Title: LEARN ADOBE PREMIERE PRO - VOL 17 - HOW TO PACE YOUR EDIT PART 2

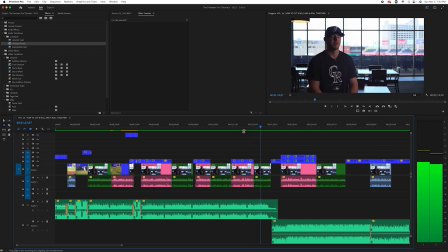4:12 And luckily, I've had a lot of great coaches since then to, you know, help. So it's feeling pretty good right now.
It's got a little energy. It's got a little pace, but look at this. This music is ending, and we also have a little break here. And that is usually a good time during a B-roll piece or a music change,
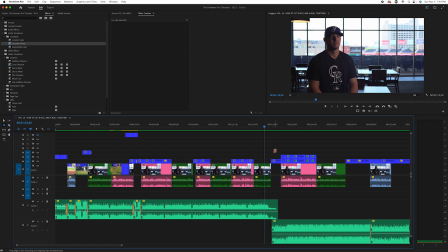4:30 because that changes the energy, and your ears get fatigued after about 1.5 minutes, 2 minutes on the same music. You need to change it up, keep it moving so it doesn't feel so long. So let's, we kind of lined it up, but let's see how this sounds.
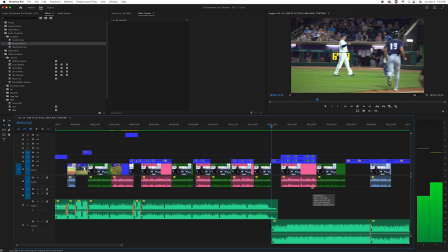4:44 Just me keep getting better.
Okay.
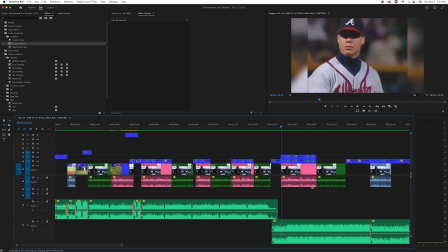4:49 I'm not going to lie. We may have timed that out before we recorded the video, but you know, we want to keep this from being too long.
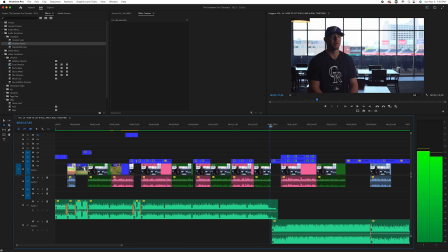4:55 But the point is you want to find a nice transition point at the end of your song to bring in another track. And a good transition point is when he talks about a new subject. So the whole time he's talking about him, his family growing up, his brother, his father, his coach.
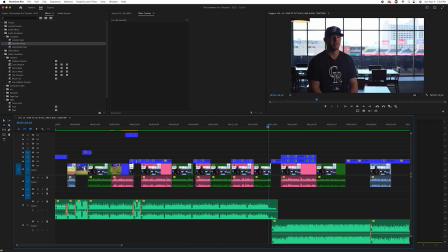5:11 And all of a sudden he's talking about Chipper Jones. He's talking about the Braves. That's kind of a change of the subject a little bit, somewhat. That's a nice place for a music change, and it just keeps the story moving. It keeps the energy up. So let's see what it looks like from this point on.
Just me keep getting better.
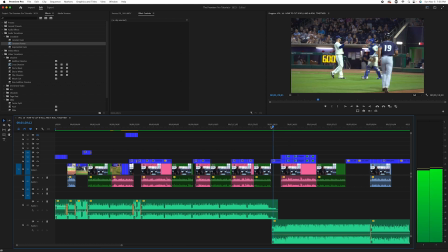5:28 Now, the one thing I noticed, maybe that end music, even though it's low, might trail a little too long.
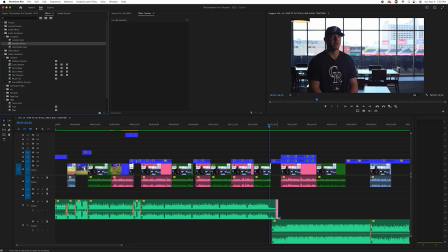5:35 So our best friend here, Constant Power, I'm just going to call it an audio dissolve no matter what, but
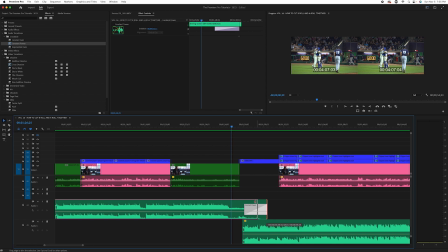5:44 we're going to expand that, and let's just kind of collapse this a little because we want this to fade.
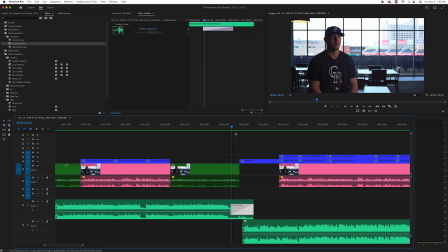5:50 So when this hits, we hear this and this isn't still lingering. So let's get a listen to how that sounds.
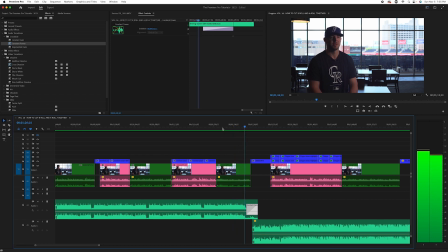5:57 Help just me keep getting better.
There you go.
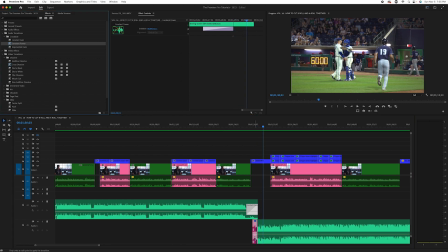6:03 And maybe I'll give that a little fade up as well, just to be a nice, smooth transition. Sometimes you miss, it happens. So we'll do it again.
Just me keep getting better.
See that? Now we have a transition.
Chipper Jones always been my favorite player.
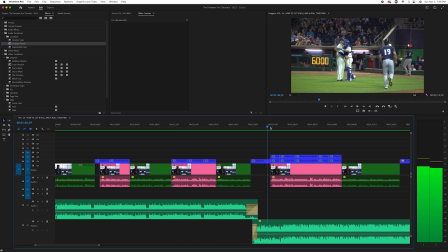6:21 Now what I'd like to do is I'd like to hit that click to Chipper Jones on the music hit. So Chipper, right there, right about there. Zoom in. See that little peak right there?
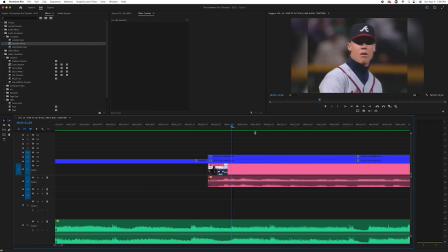6:38 So what we can do
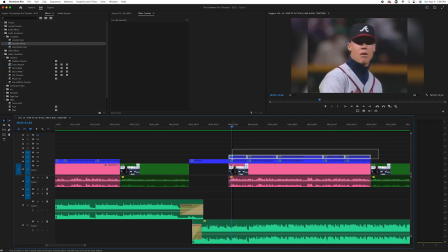6:42 is we can highlight this whole sequence, move it back a little,
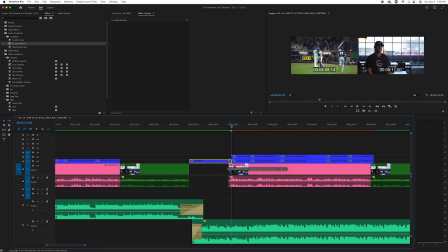6:46 and then we're just going to drag this and expand it out because I'd like it to do a nice little cut right there.
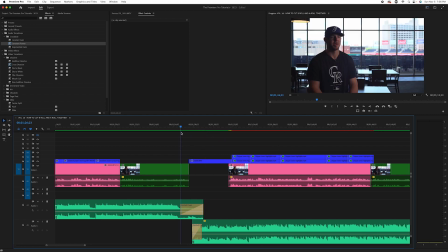6:54 Turn the music up. If we listen to that.
Getting better.
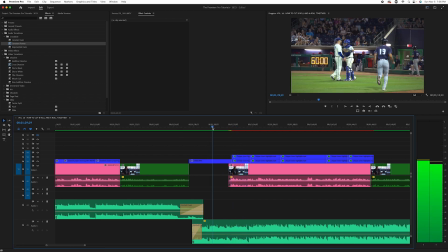7:01 Chipper Jones always been my favorite player.
Let's listen to that again.
Chipper Jones always been my favorite player. I think my brother, it was his.
And there's one more kind of little small hit there. Let's just get that next cut.
Chipper Jones always been my favorite player.
Right there. See that?
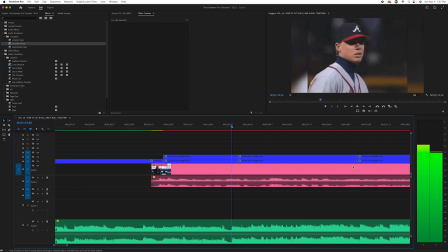7:19 How there's that emptiness and then right there. So we're going to highlight these again, drag them over here.
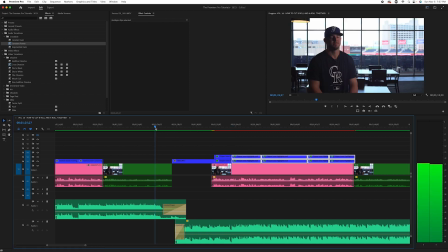7:28 Let's hear what that sounds like.
Just me keep getting better.
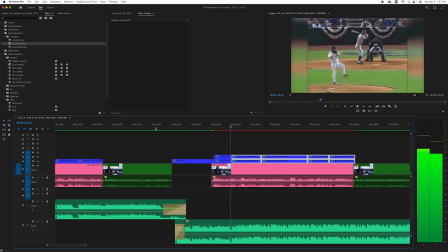7:35 Chipper Jones always been my favorite player. I think my brother, it was his favorite player first.
And then I'd like finally to hit that last big hit. And then from there, I think we're good. But see how that kind of paces it.
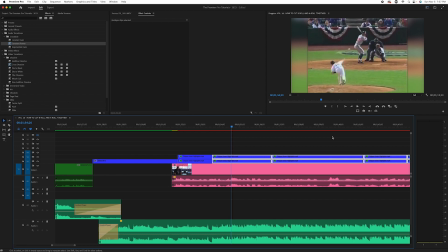7:46 It moves it along. It gives it an energy and it just kind of locks in. So let's find that hit.
Brother, it was his favorite player.
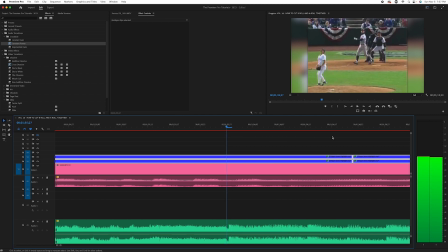7:52 Right there. That nice peak right there. So sometimes from here, the peak will be between changes. So let's see which one sounds better.
First.
Usually if it's between, I like to do the one before.
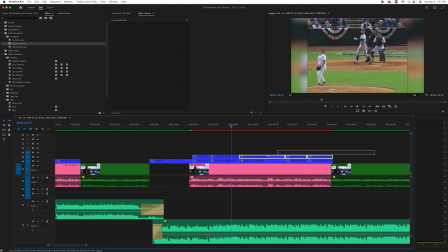8:04 So let's try that. So we're going to highlight these over to the playhead.
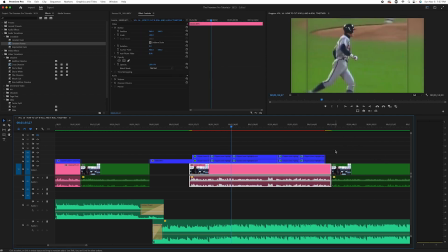8:12 That's kind of marking where our hit is. And then we still have to cover that. So we're just going to highlight these last two, drag them out. And let's see what this sequence is looking like.
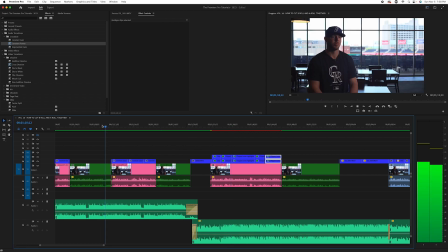8:22 Let's go from a little farther back.
Probably wouldn't be here today. He really taught me a lot.
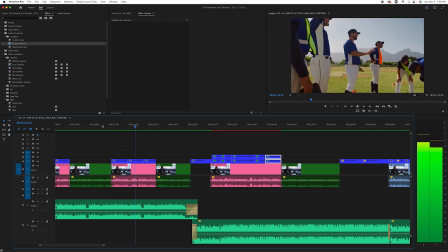8:27 He played minor league baseball for a long time and really taught me, got me headed in the right direction and got my foot in the door.
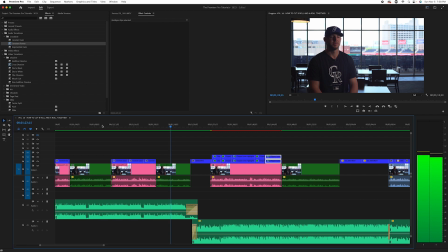8:34 And luckily I've had a lot of great coaches since then to, help just me keep getting better.
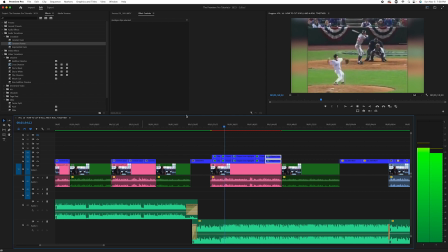8:45 Chipper Jones always been my favorite player. I think.
Now I feel like the music keep getting better.
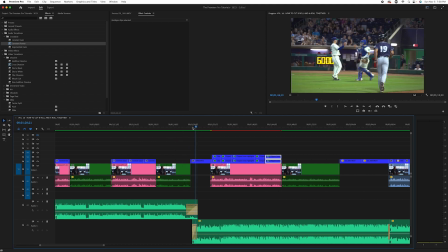8:54 I feel like I want to time that better with this shot. So let's take a look and see where we think we want the shot to come in.
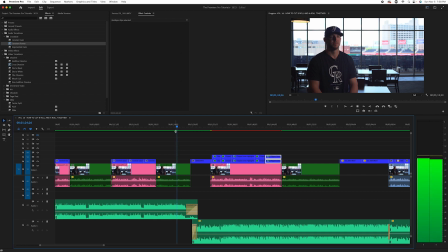8:59 And I think maybe a transition as well.
Just me keep getting better.
What I'd like to see, I'd like to see this fade here. Because again, we're pacing it. We're telling a story. We're doing a music change. We're kind of moving the story along. Why don't we fade this out?
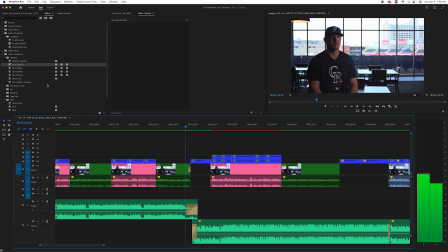9:16 And this is really just coming to me at the moment. I didn't plan this, but this is just what I'm seeing. Let's fade this up. So as the music and the theme ends, he fades out, right? It makes sense. And as the new music and the new theme comes in, he fades up.
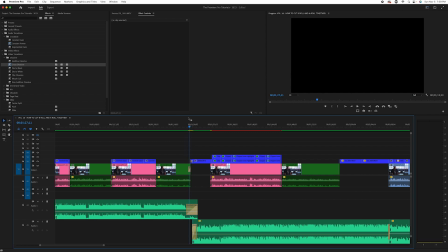9:28 And this doesn't even come in till here.
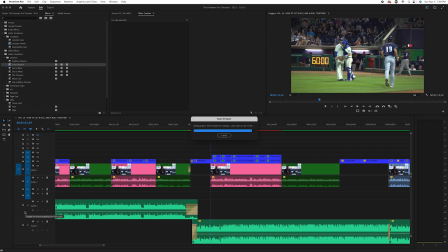9:32 So I'm using up and down to snap to different points, beginnings and ends.
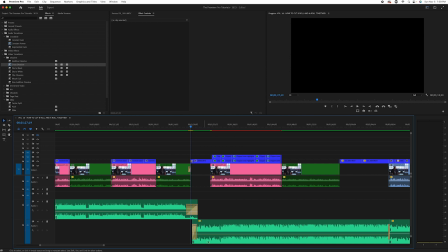9:38 Basically, I have to make sure this is highlighted so it sees this, because I was trying to snap and I didn't.
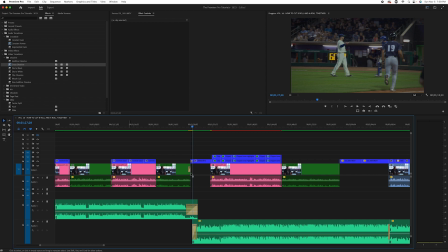9:44 But now that I've highlighted these tracks, look what happens. And now I can snap there. So if that ever happens, that is the way you fix it.
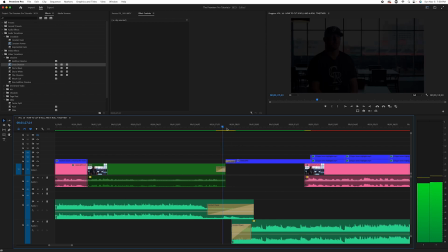9:51 So let's try right at the beginning of that music. Let's just collapse this back so that time's out. And then let's We're going to unlink. So you're going to right click, unlink. So I can just manipulate the top, just the clip, not the audio.
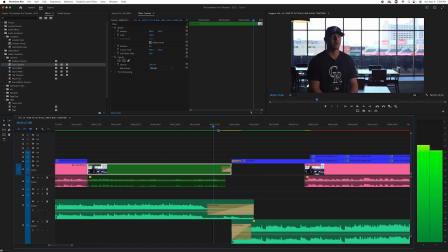10:09 And I'm just going to drag this here and I'm going to create a nice kind of a manual dip to black, right?
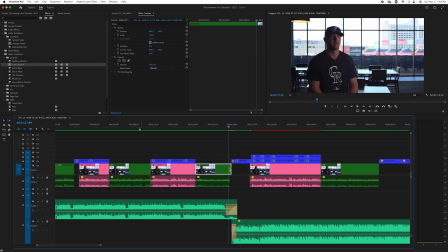10:14 Now let's see how this paces. So let's go from here.
I wouldn't be here today.
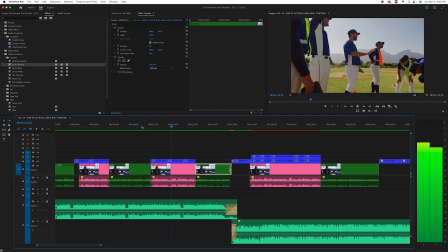10:20 He really taught me a lot. He played minor league baseball for a long time and really got me headed in the right direction and got my foot in the door.
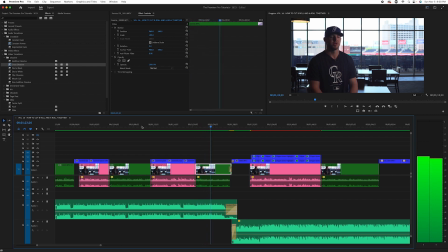10:29 And luckily I've had a lot of great coaches since then to, help just me keep getting better.
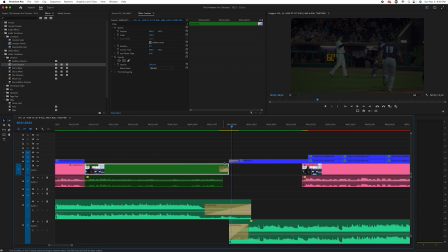10:38 Okay, so what I'd like to do, I'd like to start that dissolve a little sooner so we actually can collapse this back. And I'd like to be a little more subtle, so we're going to make it longer. So we're going to expand that. And then I think we'll be pretty good. Let's see.
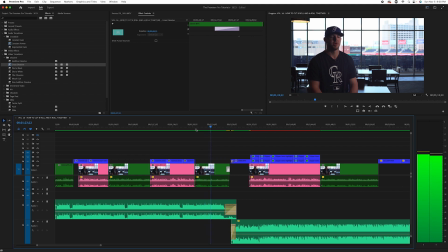10:54 Luckily, I've had a lot of great coaches since then to, help just me keep getting better.
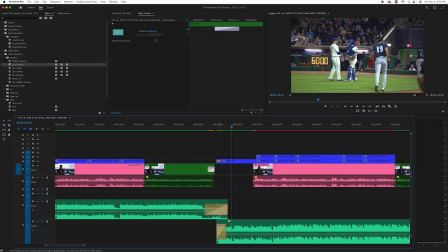11:03 So the last thing is I still feel like this music lingers too much over this new music. So we're literally just going to move this back about halfway. Halfway, right there. Maybe we'll shorten that so it doesn't take as long, because we want that to really be out by the time we're into our next theme.
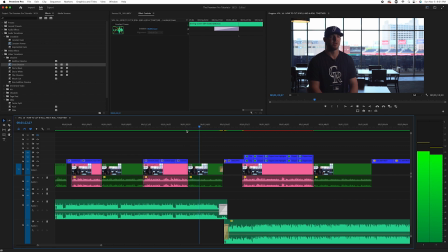11:21 Let's see what that looks like.
Luckily, I've had a lot of great coaches since then to, help just me keep getting better.
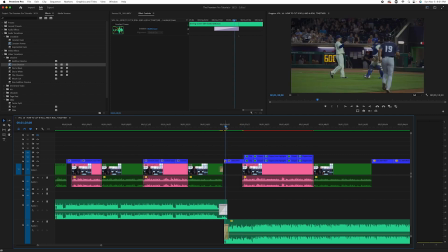11:32 Now, here's the thing. Don't be afraid. A lot of editors are afraid to have any silence in their timeline at all.
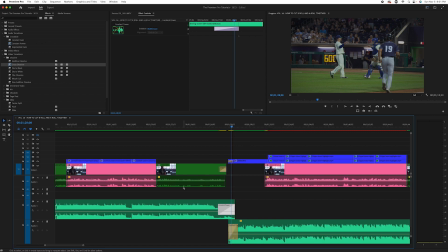11:39 But sometimes that's a way to kind of break up a moment and go to a new moment. So I'm just going to drag this completely over. I'm going to let one fade and let the other come in. And let's see and hear how that sounds.
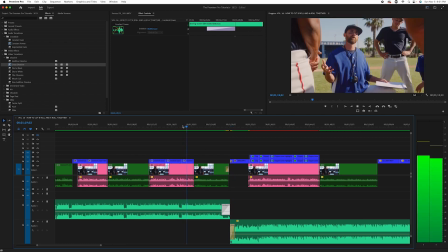11:51 Right direction and got my foot in the door.
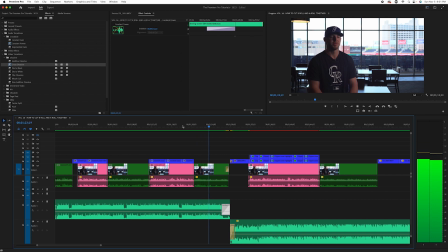11:53 And luckily I've had a lot of great coaches since then to, help just me keep getting better.
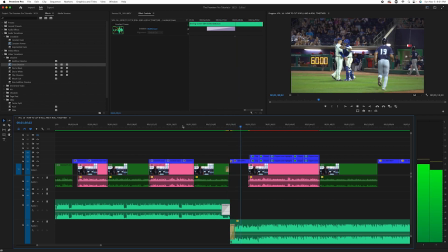12:01 There we go. All right, so I'll do two things.
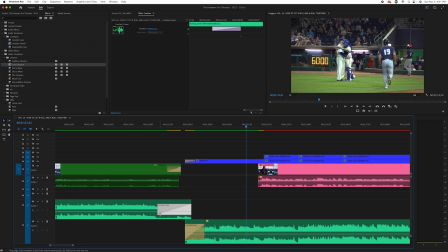12:05 I want to drag this slightly because I feel like the phrase of the music still ended abruptly, and then we're going to make this longer so it gradually fades out.
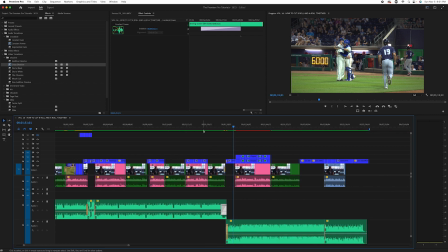12:13 And let's listen. I think we should be pretty close here.
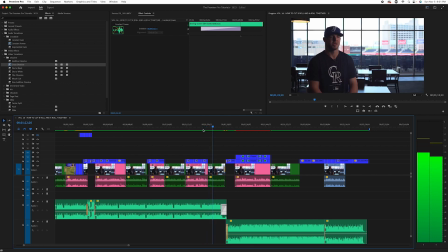12:16 Direction and got my foot in the door, and luckily I've had a lot of great coaches since then to, help just me keep getting better.
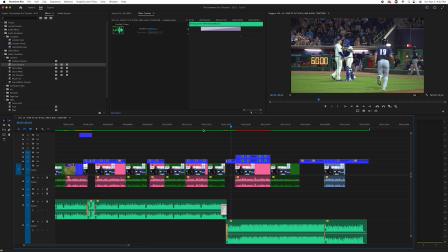12:26 There you go. Now we have a nice transition in time, place, feel, rhythm, all of that good stuff.